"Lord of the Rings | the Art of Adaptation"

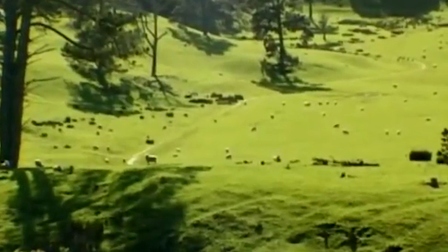(0:38)
In 1997, Peter Jackson set out to adapt J.R.R.
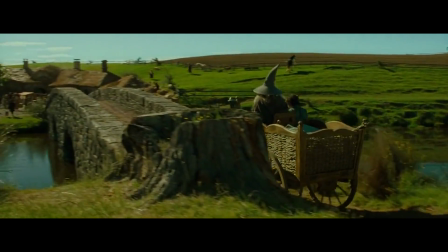(0:42)
Tolkien's Lord of the Rings trilogy, and in the process created what is arguably the most realized universe ever committed to film.
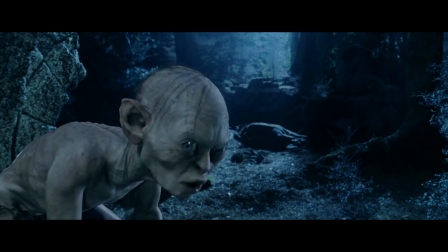(0:49)
Now, Lord of the Rings was an incredibly influential series, with groundbreaking visual effects and awe-inspiring battle sequences.
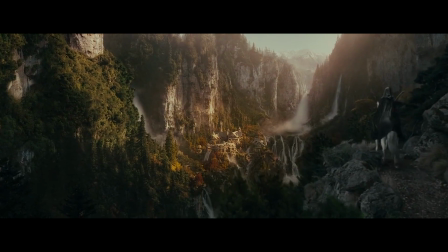(0:55)
However, what distinguished Lord of the Rings the most was its world building.
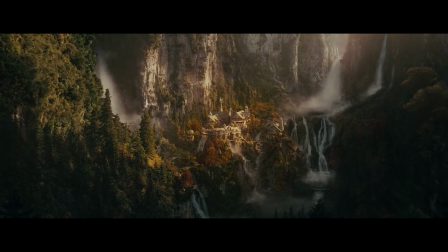(1:01)
You can break down the film's world building into two categories: history and culture. The history provides the details, and the culture provides the context.
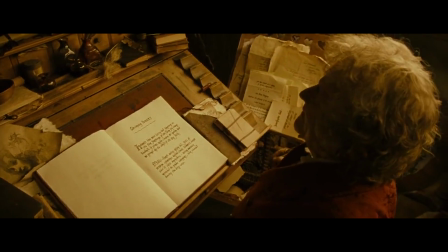(1:09)
Let's begin with history. Throughout The Lord of the Rings, characters are constantly telling stories and recapping old events. In fact, the first 20 minutes of Fellowship can be considered purely expositional. Exposition can be boring, and in film criticism it is often looked down upon.
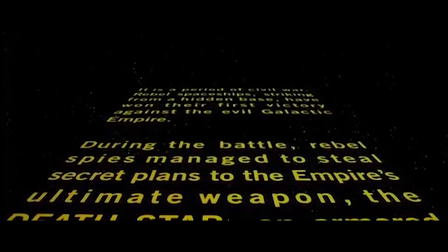(1:22)
It's judged by its efficiency or by how little it interferes with the story we're telling.
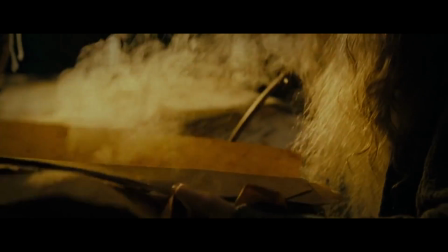(1:26)
Peter Jackson doesn't do this, mainly because he understands that these small details are the most important elements of Middle-earth.
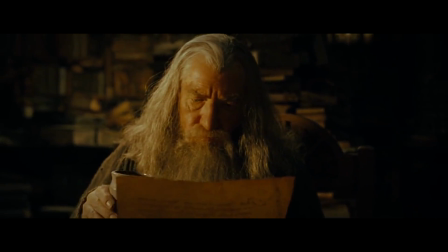(1:33)
Now, if you're going to cover this amount of detail, you have to be inventive. Details for the sake of details is tedious.
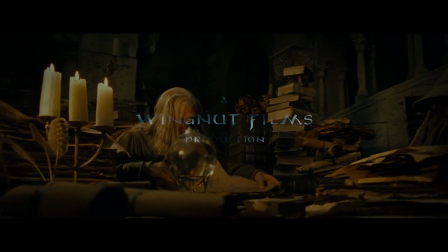(1:38)
They have to serve a higher function. Take the voiceover by Galadriel that starts the trilogy. Before we ever see any visuals in Middle-earth, we hear Elvish, which is then translated into English.
The world is changed.
This signals to us that what we are hearing, what we are about to see, is foreign, and it's not of this world.
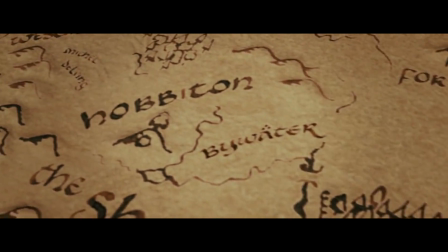(1:58) I feel it in the earth.
After we are given the Cliff Notes summary of Middle-earth, we transition into the Shire.
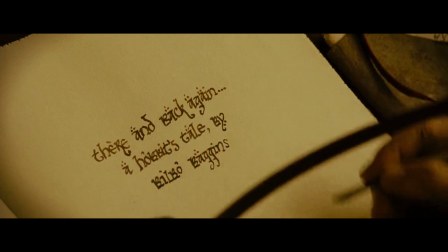(2:03)
From here, we are introduced to Bilbo Baggins as he writes his novel There and Back Again, which covers the events of The Hobbit.
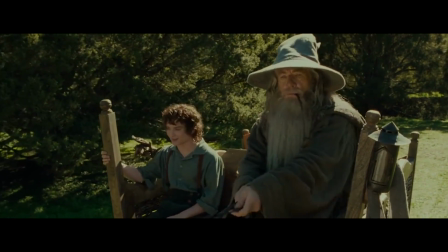(2:09)
Throughout Fellowship, characters continuously make references to these events. Bilbo even retells the iconic chapter involving the three trolls.
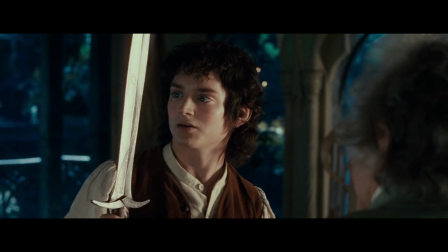(2:15)
Now, these stories are great, and they are needed since they provide lots of context, but things really start to get interesting in this scene.
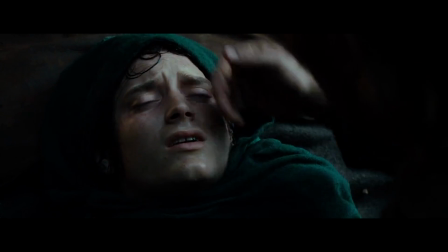(2:21)
We are in the thick of our new adventure, and our leads are in trouble as Frodo has just been stabbed.
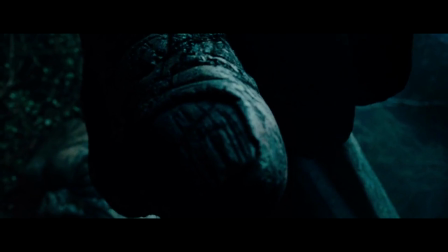(2:26)
However, we are reminded of these older stories when our leads encounter the troll statues from Bilbo's adventures.
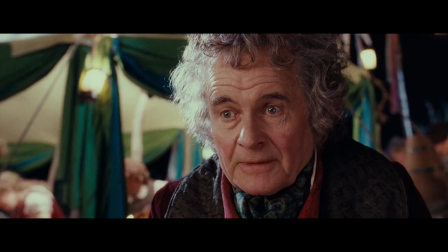(2:31)
Now, this is really important for two reasons.
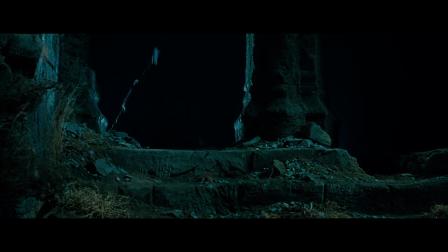(2:33)
For one, it provides a nice contrast between the joy of Bilbo's adventures with the horrors of Frodo's, a theme that will be very prominent going forward.
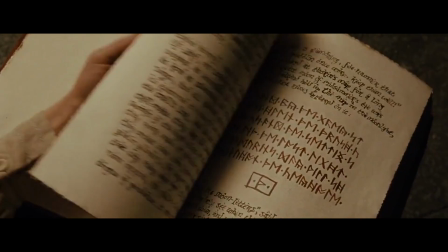(2:40)
It also acts as a marking for Bilbo's adventures, that these tales left an impact on the world.
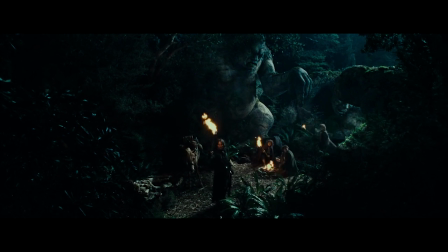(2:45)
We are no longer being told about this world, we are discovering it for ourselves. This happens again with the Shards of Narsil.
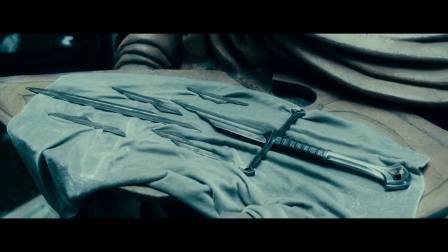(2:51)
In this scene, not only do we re-establish the importance and history of this sword, but we also learn everything we need to know about these two characters.
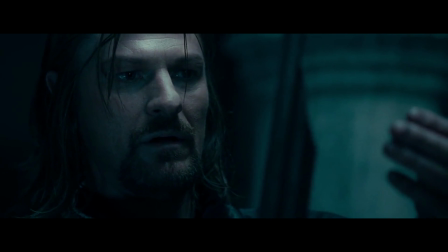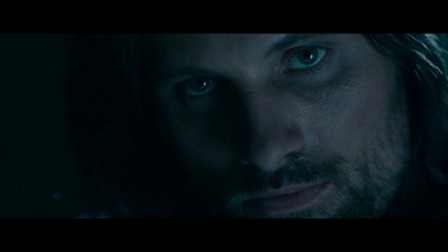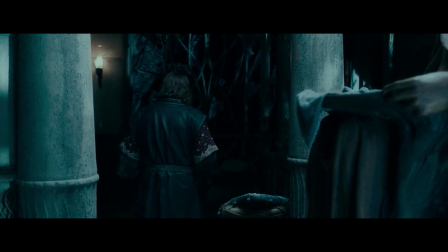(3:10)
Everything, from their arcs to their personality, is presented by their interactions with the sword.
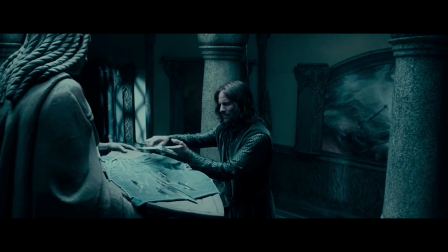(3:19)
Not only do these objects inform us on the characters in their world, but they also personify the film's struggles.
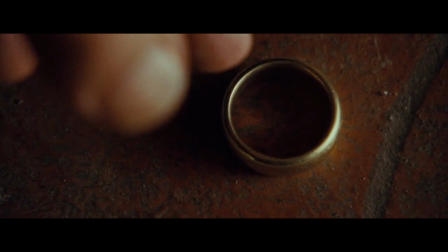(3:24)
The most obvious example would be the One Ring.
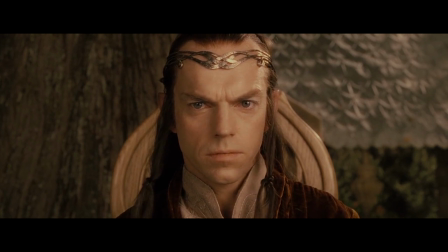(3:29)
Now, if you were to take one thing away from Lord of the Rings, it should be that destroying the One Ring is no easy task.
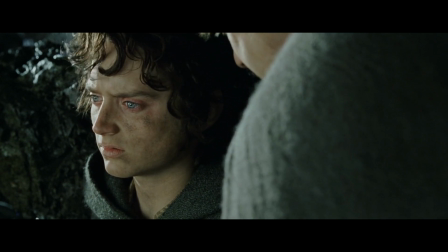(3:34) One does not simply walk into Mordor.
Throughout the trilogy, characters constantly refer to this as a heavy burden.
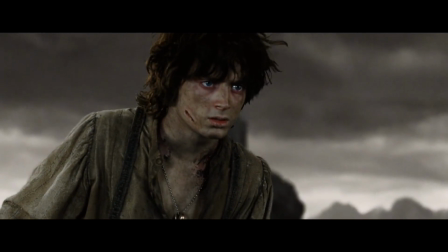(3:40)
However, the film also takes this literally, to the point where the ring is so heavy that it actually causes friction burns on Frodo's neck.
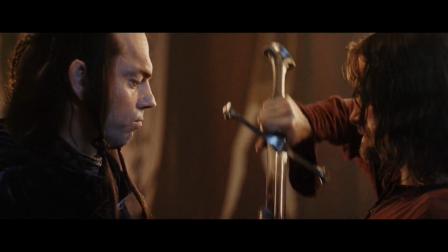(3:46)
Another example would be Aragorn's sword, Anduril. Not only does this figuratively make him king, but it also literally does so to the point where it gives him magical ghost powers.
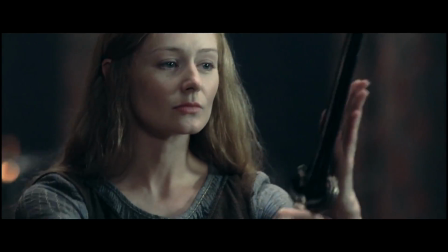(3:57)
Keeping on the subject of swords, in Lord of the Rings, a character's strength is often linked to the relationship with their sword.
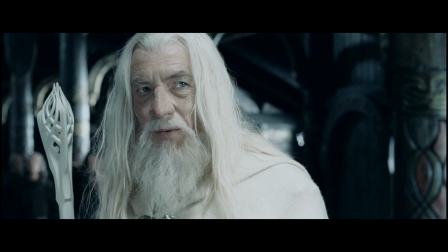(4:03)
Consider this moment from The Two Towers.
Fingers would remember their own strength better if they grasped your sword.
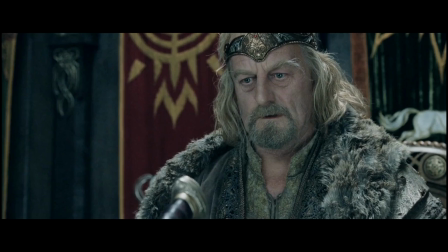(4:11)
This dynamic doesn't just concern kings and lords, it considers the common soldier.
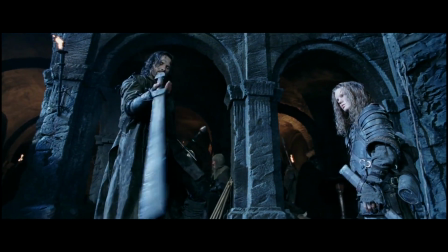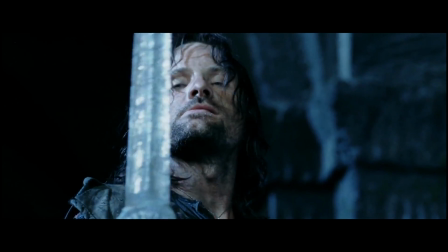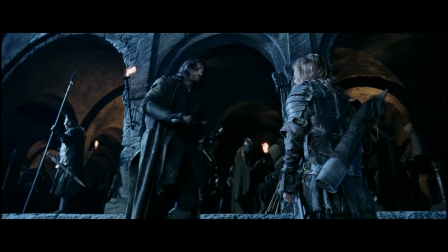(4:26) This is a good sword.
This may be a small moment, but it speaks volumes on Aragorn's faith in men.
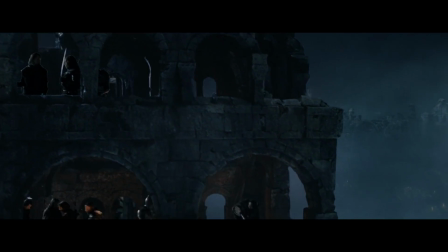(4:32)
These objects can also portray weakness. Consider Rohan and Gondor.
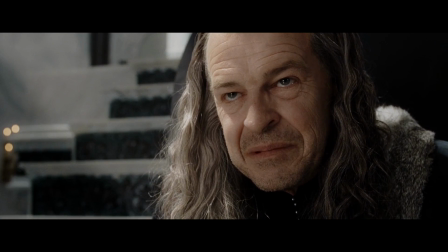(4:35)
When we are introduced to these realms, both are in a state of peril and frailty, and the film punctuates this with two artifacts.
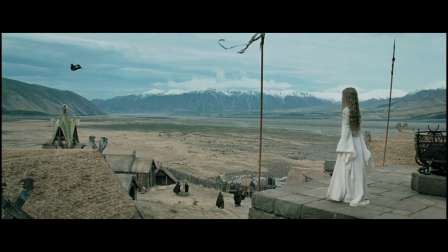(4:41)
With Rohan, it's the flag falling from its pole, and with Gondor, it's the state of the White Tree.